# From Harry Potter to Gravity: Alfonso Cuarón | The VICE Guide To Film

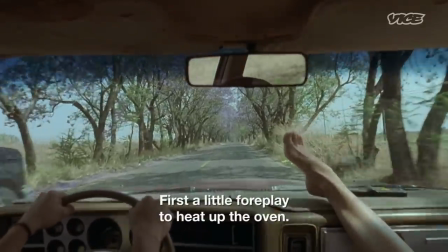8:19 First, a little bit to heat up the stove. Here, a little bit.
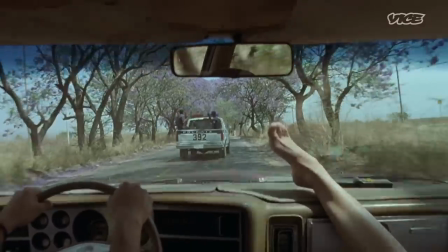8:25 Corón injects the racy travelogue with a documentary element.
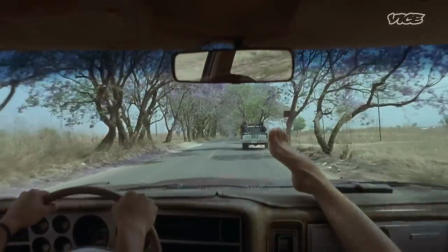8:29 The image of the police outside the car windows points to the political unrest and social inequity that are facts of life in much of Mexico.
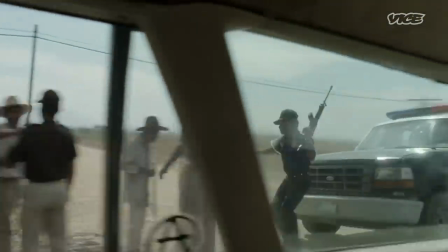8:37 He's very aware of the world, socially and politically, so I couldn't imagine him doing a project that those things wouldn't somehow leak in. But it wasn't just political and it wasn't just a social comment, it was also dirty and sexy.
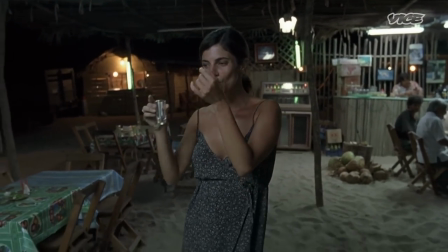8:54 Near the end of their journey, Luisa and the boys let go of their inhibitions over the course of an unbroken seven-minute shot.
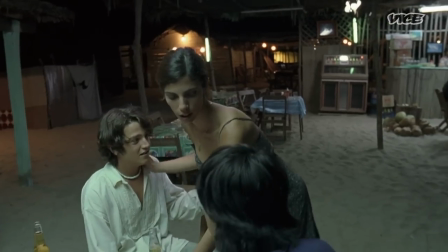9:02 Y tu mamá también takes that idea of the really long single take and pushes it.
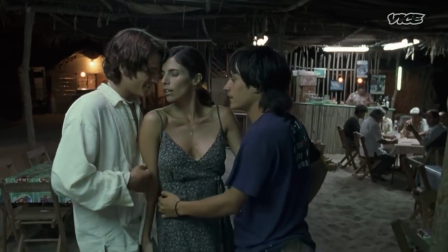9:08 The camera is very free, and for me it's the most beautiful moment in the movie. It's a moment of truth.
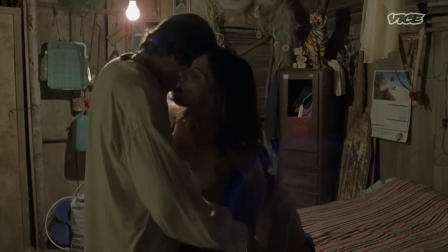9:18 The dance in the cantina ends in a three-way sex scene that exposes the characters beyond their nudity.
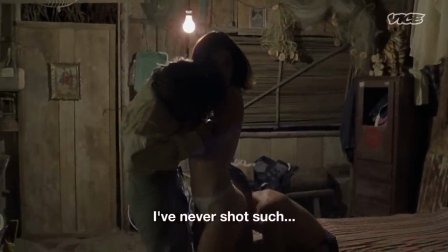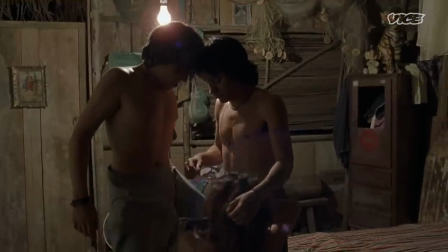In the middle of the passion moment, the two boys kiss each other, and you realize that's love story they were looking for.
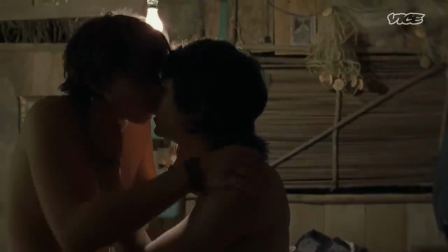9:53 He found it more subversive and more interesting. And he's always looking for those edges because it feels raw and of the moment.
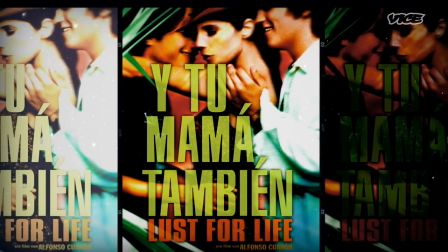10:02 A box office smash in Mexico and sensation abroad, Itumama Tambien relaunches Coron's career.
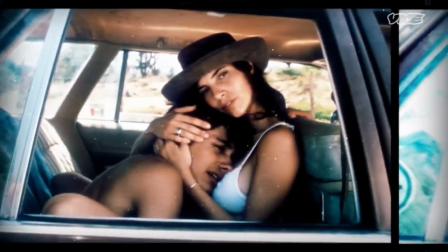10:09 But given the film's explicit content, many are shocked when he's picked to direct another famous trio. Alfonso called me about the Harry Potter thing because he was nervous about doing a sequel,
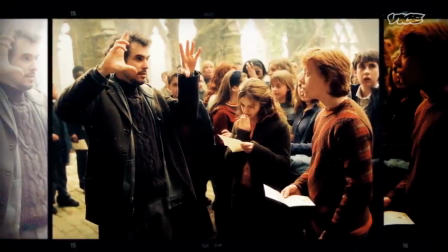10:21 and I basically said, look, if you really give it your all, it'll be your movie. You're gonna leave DNA everywhere.
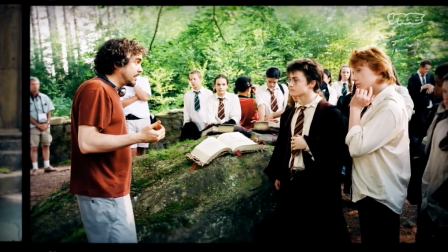10:28 Grounding the fantasy franchise in a greater sense of realism, Caron adds a tougher edge to Harry Potter's world in The Prisoner of Azkaban. The first thing he asked me to do was to write this essay about my character, but the way that he asked was,
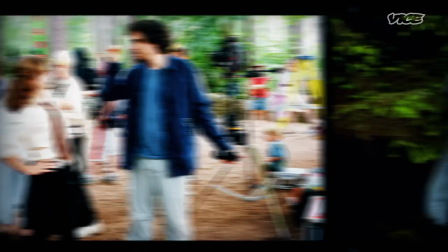10:44 because I don't know as much about Hermione as you do, and I need you to tell me about how you see her. And I was like, please, can Hermione wear jeans? And he was like, yeah, why not?
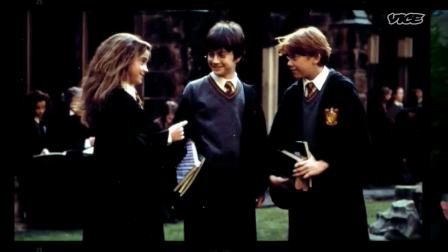10:57 I was like, amazing! Corone transforms the wide-eyed kids of the first two films into angst-ridden teens.
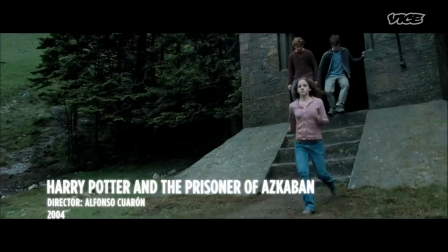11:05 Hermione demonstrates this darker, tougher sensibility in a confrontation with Harry's nemesis, Draco Malfoy.
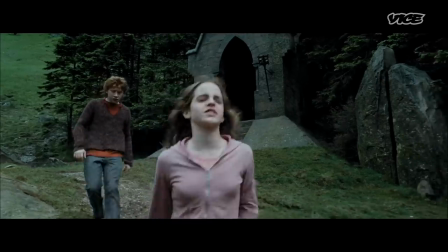11:12 You! You foul and loads of them evil little cockroaches! Hermione, no! He's not worth it.
Alfonso did, like, three shots closer, and then up on the hill and then, like, further back.
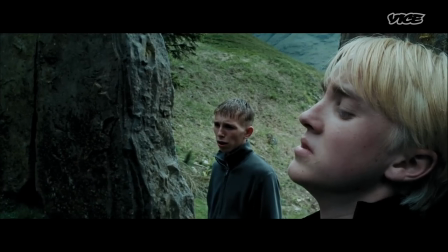11:26 He gave it suspense. That was a very empowering film for Hermione.
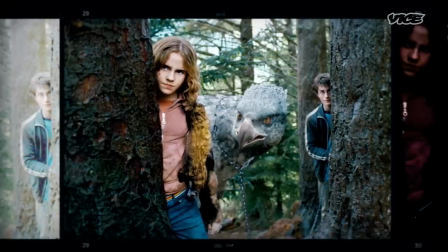11:34 The sort of verve and attack of that movie never feels formulaic or contrived or boxed in. And, you know, it's full of spirit and full of life. It is the most critically successful Harry Potter. We've made a lot of money, too, but it was also really well-loved. It was a really good movie.
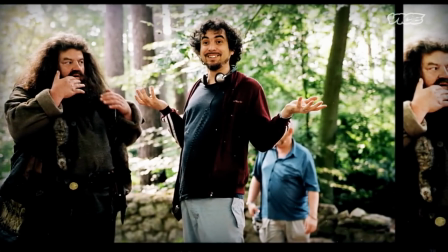11:51 Despite his success, Cuaron turns down the chance to return to the Potter universe, instead opting for a futuristic hell. I met Alfonso, and the way he talked about Children of Men, I knew I wanted to be just part of that vision, and I kind of took the leap.
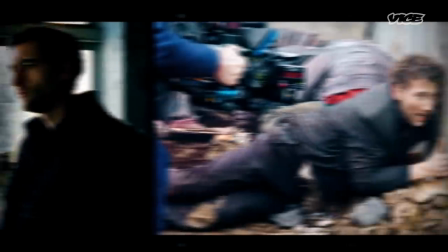12:09 Children of Men stars Clive Owen as Theo, a disillusioned journalist living in 2027,
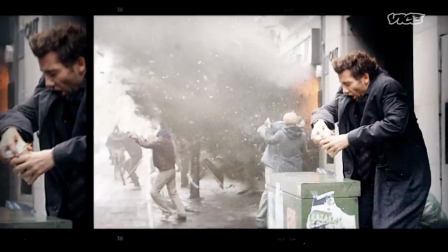12:15 where infertility threatens the survival of humankind. He sent me the Battle of Algiers, which I'd never seen, and basically said, this is kind of my inspiration, it's my template.